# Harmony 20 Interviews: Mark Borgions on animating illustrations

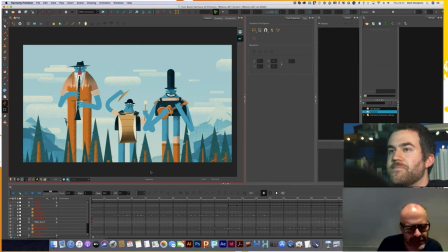1725s
Like that's the sort of thing I used to do in post-processing, and now with those notes, it's very easy for me to do that sort of stuff in the animation itself, which means that if the timing changes,
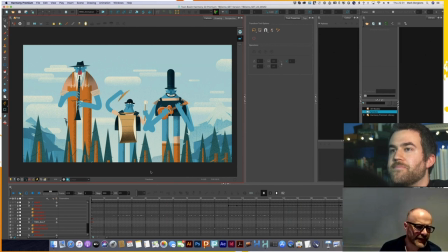1742s
so does the timing of the focus node, and so there's no need to rematch the timing in the post-processing, which is a very big time saver.
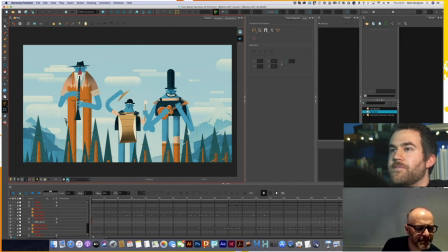1757s
Oh, I'm sure. And like here, there's like some color correction on the front trees, because basically they're the same as the deeper trees. But it's yeah, all so, like,
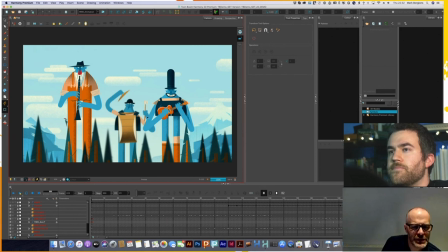1775s
and then some color correction here on the drummer as well to have it, to give him a bit of contrast with the foreground. So that's all done with color correction notes. So you had mentioned to me that you moved
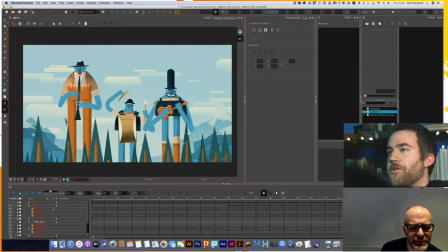1793s
either all of or most of your process to within Harmony instead of using other software for post-production. Mm-hmm. What sort of tools in Harmony made it easier to do post-production? Things like color correction,
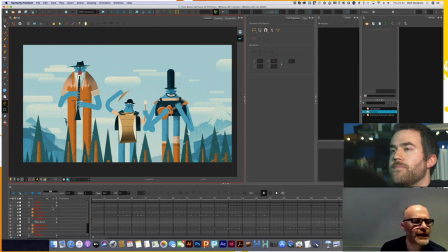1811s
is something that I really like to be able to do here. Like I have, I'm not sure if I can. It's very,
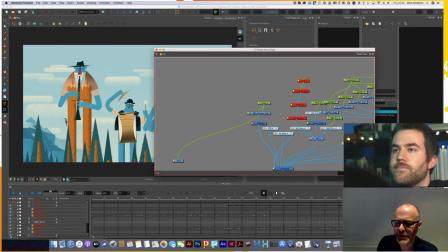1828s
like it's very simple things, but like just
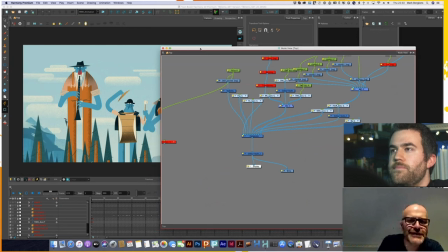1835s
this little guy here, to me makes a complete, a very big difference.
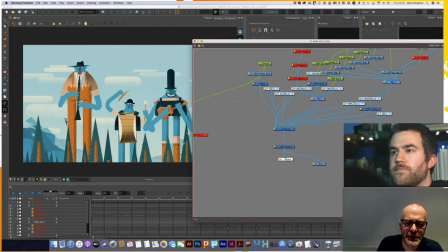1844s
Like, and it might not be as
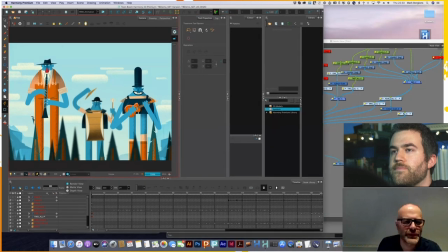1852s
losing my. Okay, so yeah, you can see the difference.
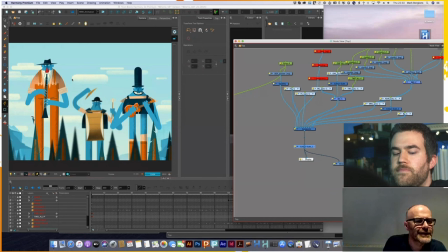1859s
Like, and that's the, that's like the an old film stock. That's one of those old, like, the things, the aesthetic of the imperfect of old stuff that I'm talking about. It's really very much this sort of thing.
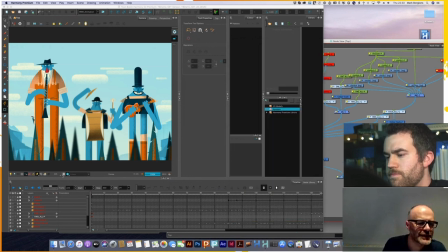1881s
So it's stuff like that that I really like being able to do in here.
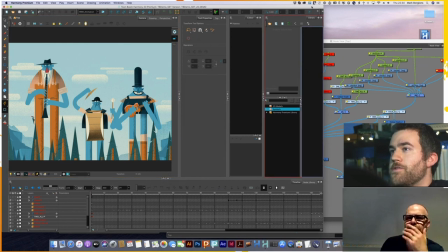1888s
So I know that you use a lot of bitmap assets in your work. Mm-hmm.
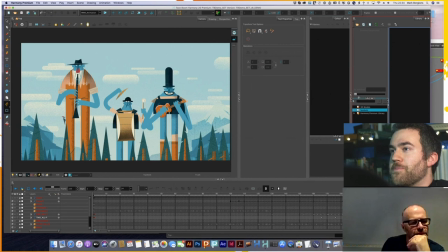1893s
Do you have advice for artists who animate with, or who want to animate with bitmap assets, who want to bring in stuff that they've made in other software and apply deformers on them? Like, what are your sort of pointers for that? For me, it's the whole preparing of the bitmap stuff.
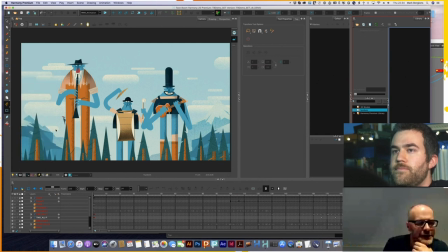1912s
Like, if I have these characters, like, let's say, like this giant, let's say, and you have the legs, if you know you want to move them independently, make them independently.
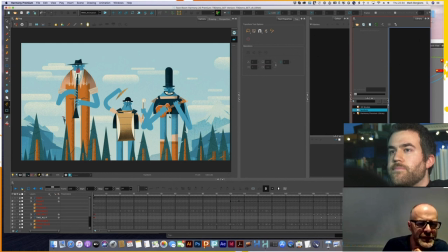1929s
Like, so you don't need to, like, if you prepare it for animation, keep the whole process in mind from the get-go. So you don't need to
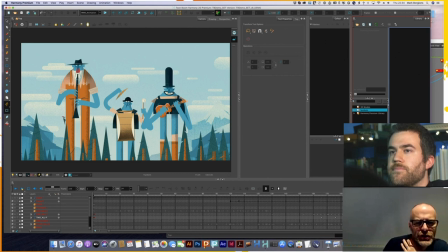1941s
cut, like, make perfect cuts of the legs and then make sure you have enough material for bleeding stuff or anything. Like, if you take that into consideration from the get-go,
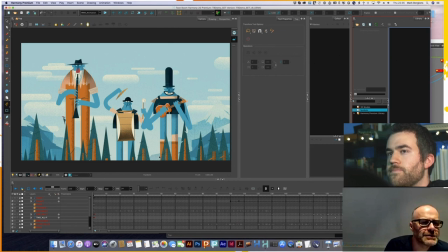1956s
the possibilities are so so limitless, basically.